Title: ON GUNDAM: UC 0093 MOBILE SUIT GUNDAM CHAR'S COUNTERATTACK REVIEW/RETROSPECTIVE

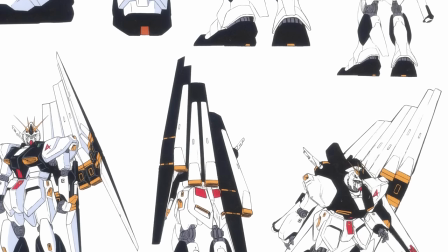[36:58]
This consistent design language being a product of that really focused tight deadline and goal for sure.
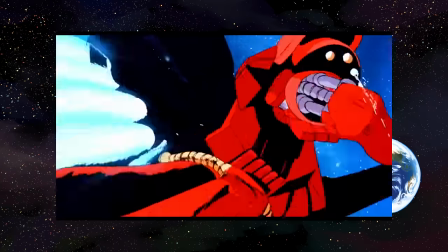[37:04]
The Sazabi is really cool. The new Gundam is also really cool, both feeling like the full fruition of Char and Amaro's previous mobile suits.
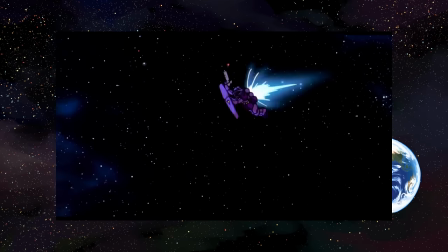[37:13]
The Mukjigans and the Ghirardoga are really sick. Lined up with the wonderful spacecraft from the talented Gainax folks like Anno,
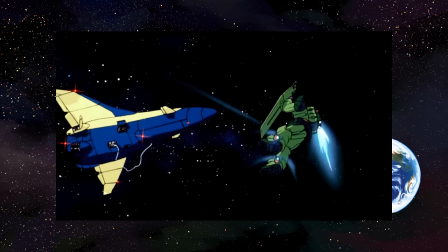[37:22]
it gives CCA one of the best overall styles and machine design languages for just how to the point it all is.
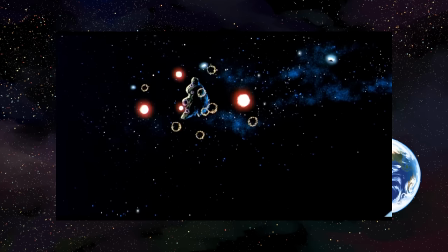[37:29]
There's no fat to speak of.
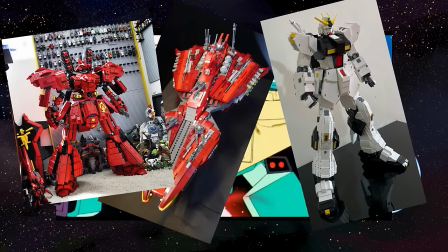[37:34]
Another point is several years ago I
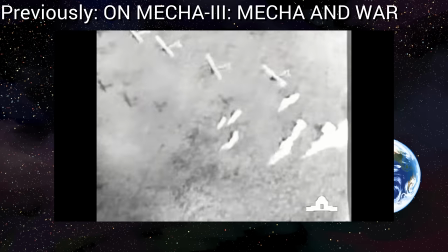[37:42]
made a video commenting on the parallel of mecha science fiction and the desired honorable form of combat reminiscent of World War I's early dogfights.
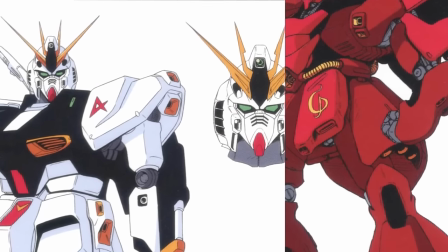[37:51]
And check that custom emblem out on Amaro's new and Sharsazabi.
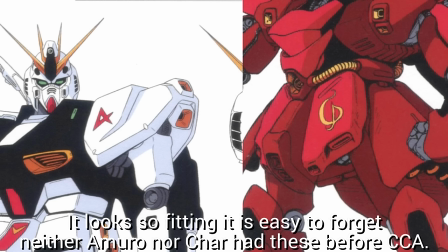[37:57]
See? This is what I'm talking about, baby. It's funny to think in retrospect neither existed or were used before CCA. If there is one more comment I'd return to, it's from Anno's proposal for his new Gundam.
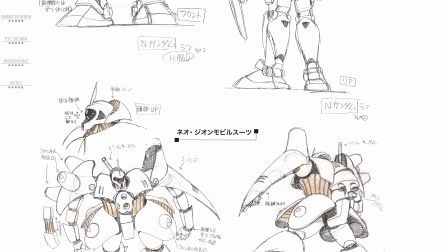[38:11]
I don't want to dwell too much on the design itself. Izabuchi described it as just being the RX-78 with a long head.
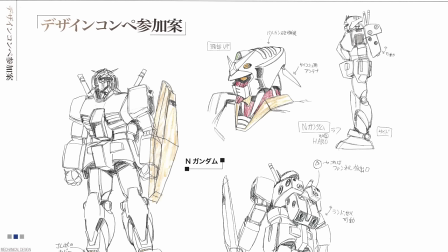[38:19]
And well, um, it's an RX-78 with a long head. What interests me more is his comments from the 4K booklet on that design.
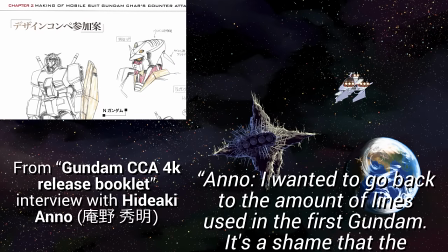[38:29]
Anno. I wanted to go back to the amount of lines used in the first Gundam. It's a shame that the number of lines suddenly increased during Zeta Gundam,
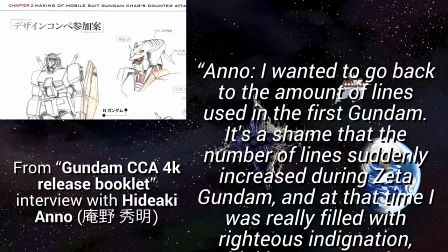[38:37]
and at that time I was really filled with a righteous ignition thinking we need to reduce the number of lines.
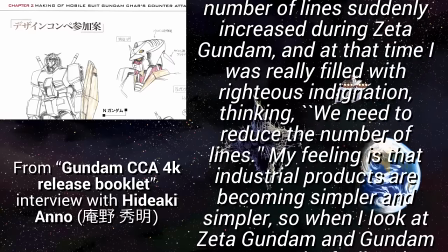[38:44]
My feeling is that industrial products are becoming simpler and simpler so when I look at Zeta Gundam show and Gundam
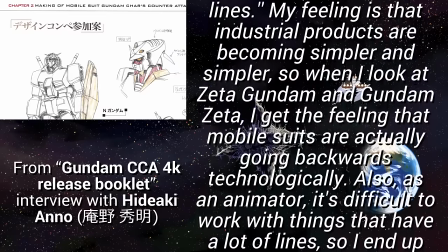[38:52]
Zeta mobile suit or vice versa whatever it is I get the feeling that mobile suits are actually going backwards technologically.
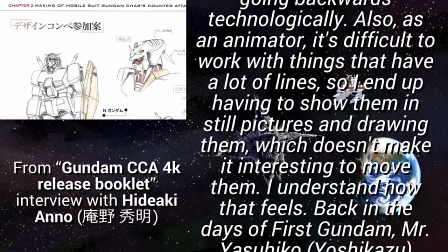[38:59]
Also as an animator it's difficult to work with things that have a lot of lines so I end up having to show them in still pictures and end up drawing them,
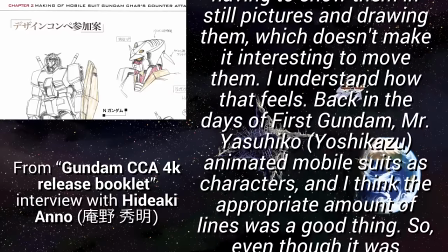[39:08]
which doesn't make it interesting to move them. I understand how that feels.
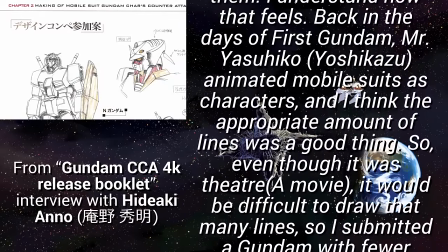[39:12]
Back in the days of First Gundam, Mr. Yasuhiku animated mobile suits as characters, and I think the appropriate amount of lines was a good thing.
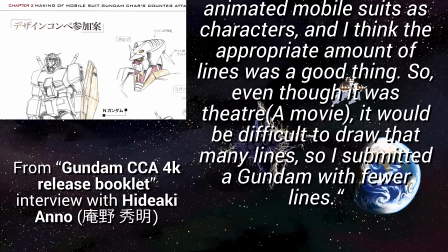[39:19]
So even though it was a theater, it would be difficult to draw that many lines, so I submitted a Gundam with fewer lines.
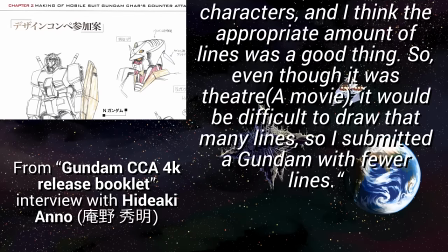[39:26]
The reason I bring this up is because in a funny way,
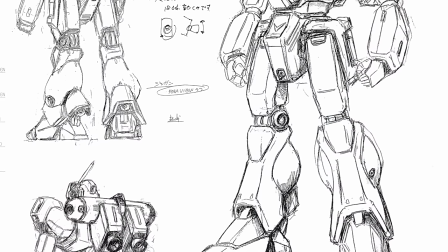[39:29]
despite his designs not being selected, Anno did very much tap into what I feel to be the spirit of what made CCA's mechanical design work and be so strong.
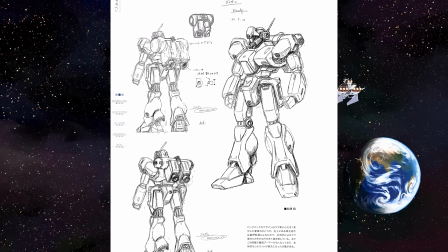[39:39]
Namely, a focus on returning to basics and succinct design. Anno would also carry through these ideas in his Evangelions much later.
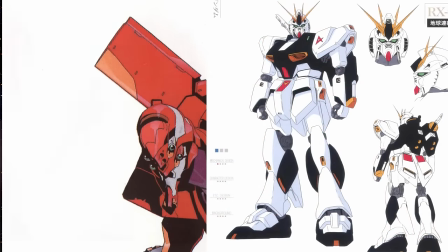[39:47]
The new Gundam is a really cool design, but it is also quite simple when you really boil it down.
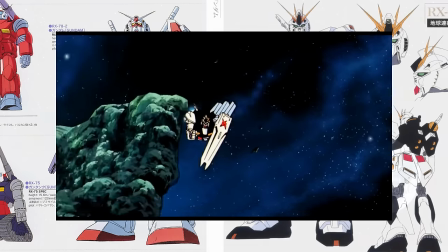[39:53]
It's a new RX-78. It has a bazooka, a powerful beam rifle, a beam saber, head Vulcans.
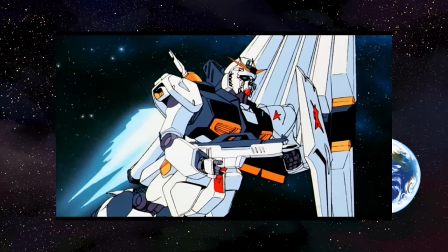[40:00]
It's very simple. Its biggest additions are some missiles in its shield and the funnels. But even Gundam's fanciest psychically controlled weapons are finite.
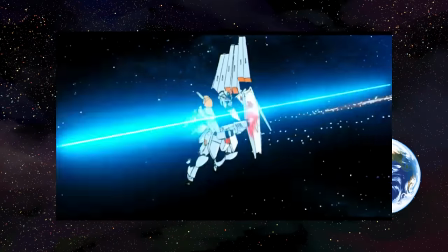[40:10]
Char and Amuro have only less than a dozen each, not the seemingly endless swarms of the Elmeth, Quebley, or Double Zeta's monstrosities.
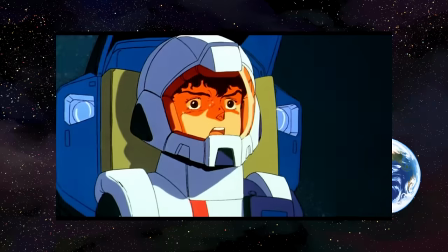[40:18]
They pull off a handful of dramatic moves but are not that terrifying weapon of mass destruction that they were in 0079.
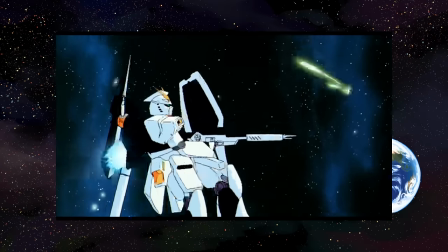[40:25]
This focus on do it simple, do it well, with the added and small details of the emblems, Zeta's RCS, and dummy balloons,
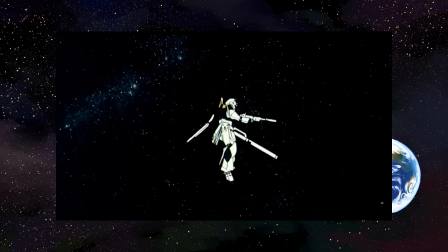[40:32]
it all comes together to paint a very fully refined version of the giant nuclear battle
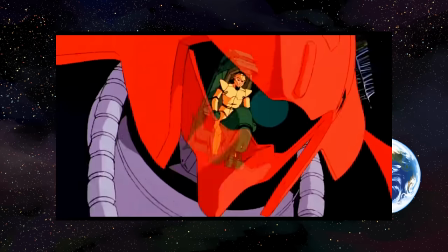[40:37]
armor that sprung from that combination of Starship Troopers and Toyetic design almost 10 years previously.
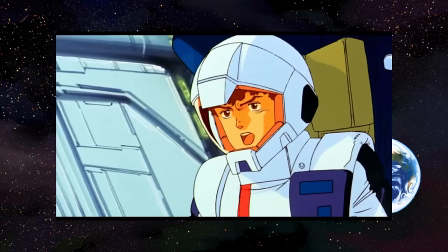[40:42]
To end the stories of Char and Amuro by returning to the central conflict of 0079 by returning to the central humanoid mechanical warriors now
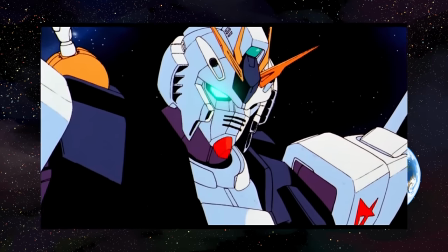[40:51]
enhanced and made new for the big screen with that note we now must turn to the tragedy of those two but really the tragedy of our history as well
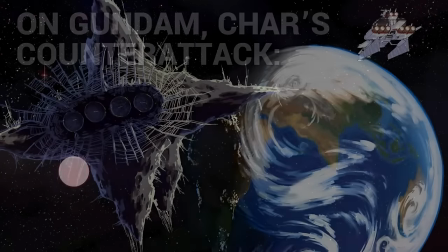[41:00]
in